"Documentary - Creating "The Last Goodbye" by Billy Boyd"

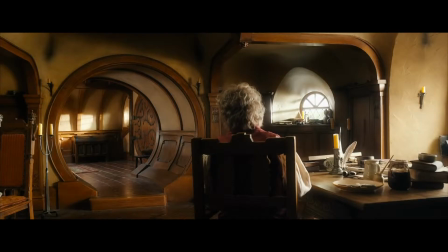0:02 We don't want any more visitors, well-wishers, or distant relations. And what about very old friends?
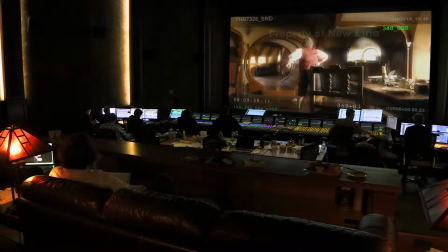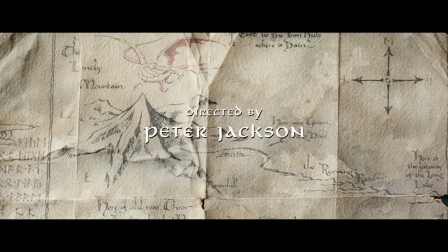The final song, it's a big thing in all of the movies.
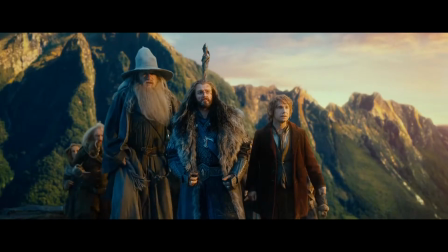0:26 We started The Hobbit with Neil Finn.
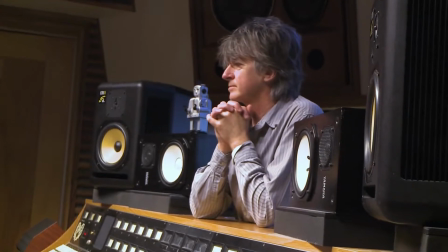0:29 Far over the misty mountains rise.
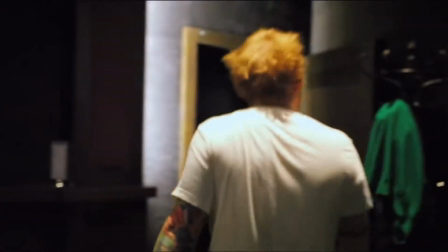0:35 And we had Ed Sheeran for film two.
And I see fire
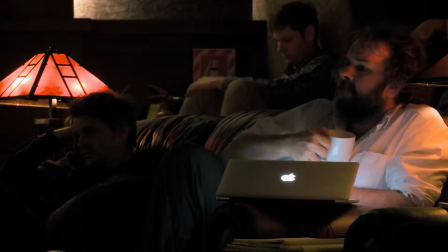0:43 inside the mountain.
When Peter and Fran were looking for a final song for the Battle of the Five Armies,
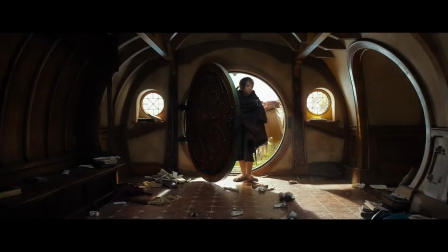0:49 it's that very powerful emotive sense of, okay, well, this time it's the last goodbye. The song at the end of the film, it has to close out the Hobbit trilogy,
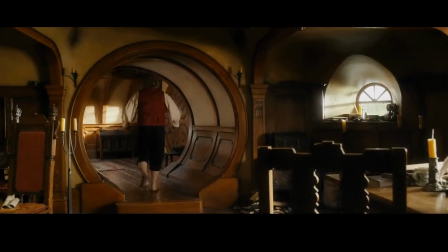0:59 but it also is for us the handing over from the Hobbit to the Lord of the Rings trilogy.
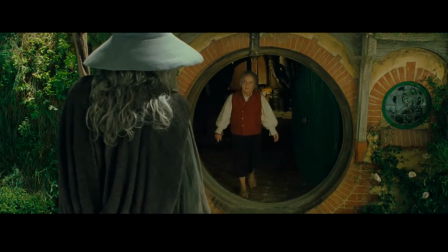1:04 But it has a double meaning in that it is the end of six movies.
Bilbo Baggins. Well, dear God, no.
Early on in the process of thinking about how we play this film out,
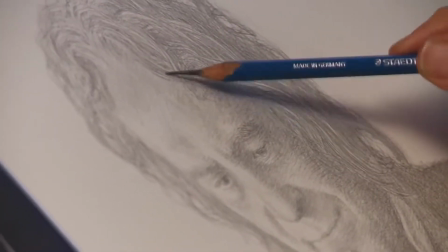1:18 we wanted to do the vignettes, the beautiful drawings on the end titles, as we did at the end of Return of the King.
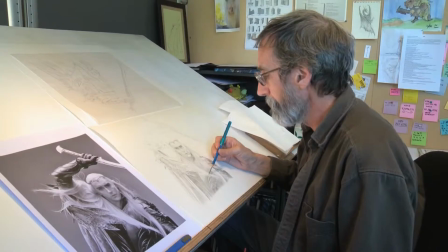1:25 So, of course, it had to be Alan Lee and John Howe, because they know those characters better than anyone.
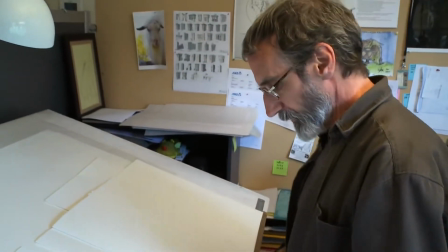1:30 There seems to be an abundance of hair and beards. This is one of the better looking dwarves, I think, though.
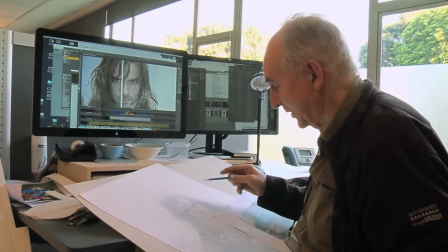1:37 And it's also my last drawing. Much of a scholar.
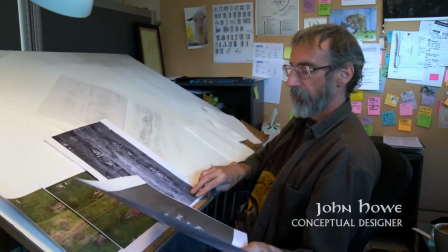1:42 This is the official car, as it will appear in the movies.
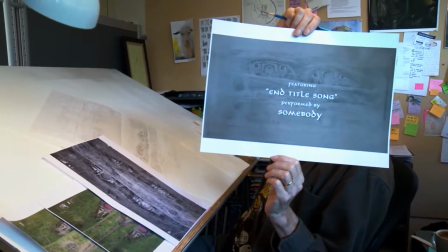1:48 End title song performed by somebody.
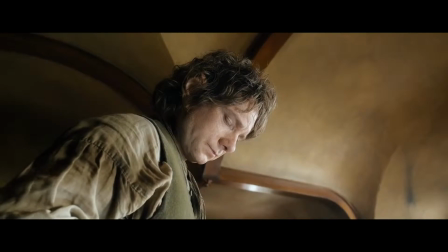1:53 What this song required was somebody who could bridge the end of The Hobbit with the beginning of The Lord of the Rings.
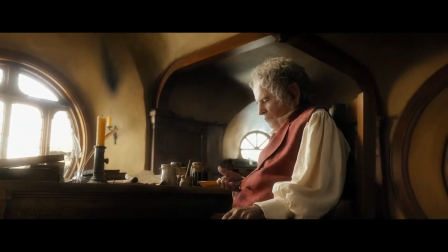2:01 Someone who was kind of woven into the fabric of The Lord of the Rings. And they used Edge of Night, Billy singing Edge of Night, over the very first trailer for The Battle of the Five Armies.
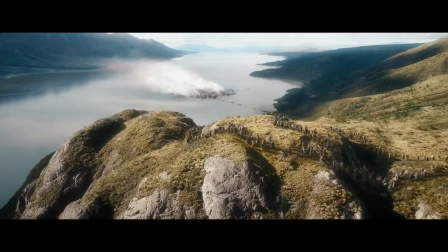2:12 Home is behind the world ahead.
Emotionally, I think it resonated with a lot of the fans,
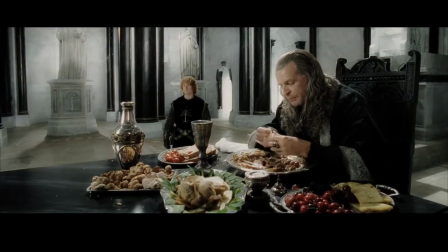2:22 reprising that song that Pippin sings in The Return of the King when Denethor calls upon him to give him a song.
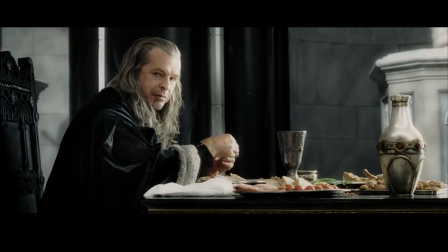2:29 Can you sing, Master Hobbit?
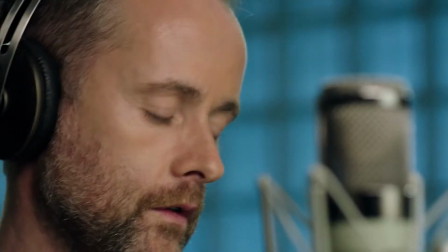2:34 Billy, actually, people don't know this, he's a very good songwriter in and of his own right.
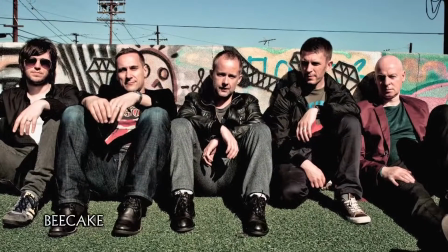2:39 Billy's got a band called Beecake, great band, great singer, so he's got musical ability.
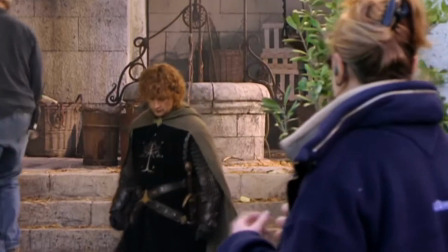2:48 The melody that was created, that Pippin sings in The Lord of the Rings, Billy came up with the basis of that melody the night before we shot it.
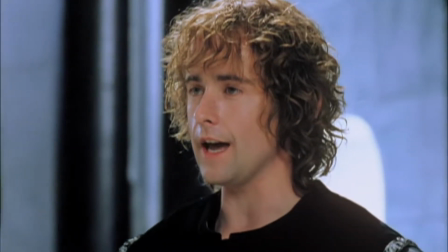2:57 Mist and shadows,
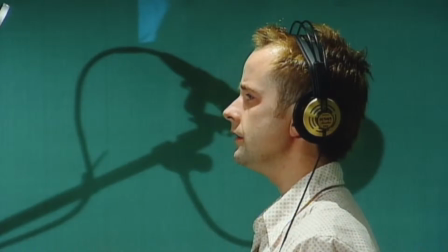3:02 cloud and shade, all shall fade.
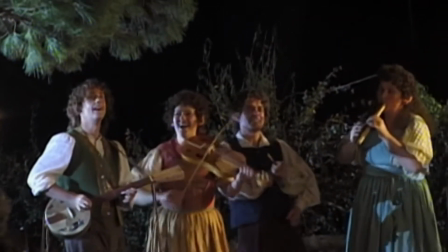3:12 So he's very musical and he has a beautiful voice. So Billy Boyd became a very obvious choice.
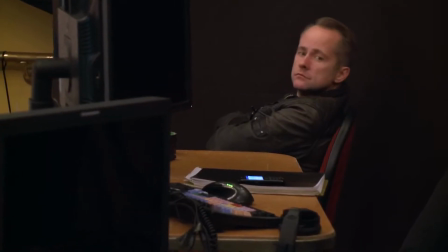3:18 We wanted Billy to do it because it is, for us,
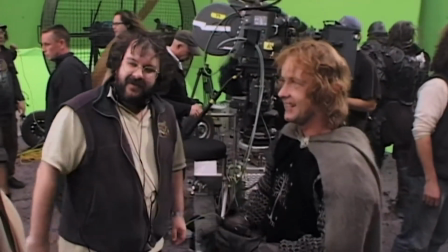3:22 it was the handing over from The Hobbit to the Fellowship of the Ring, of which he's obviously a very significant part of the trilogy that's about to come.
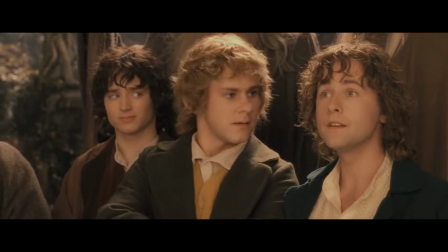3:29 Where are we going?
Is that a close-up? Is that too close?
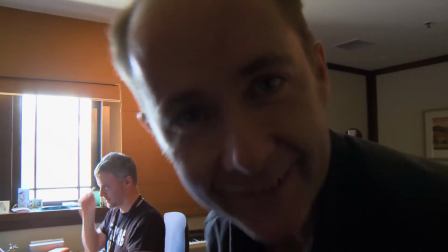3:33 Is that... Billy came down, began working on it with Fran.
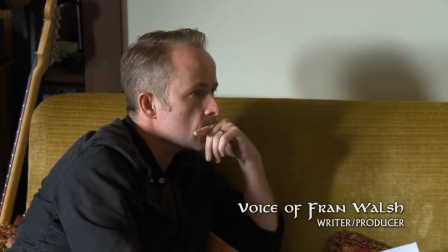3:38 It's quite a personal thought. It's coming from Bilbo, speaking to the experiences of the character, and yet at the same time the song is our farewell as well as his.
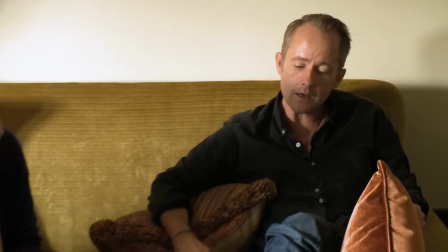3:46 We knew that it was going to be the voice of Bilbo, finally, to end these films on.
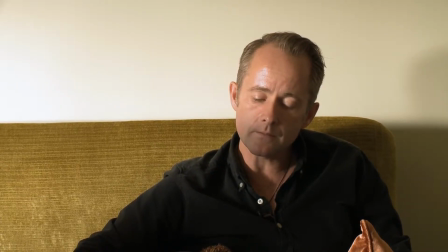3:53 Night is now falling, so ends this day.
How do we build it? How do we talk about Bilbo talking about his fallen friends, and but then talk about the road and have the Shire in there and have the world of Tolkien, you know?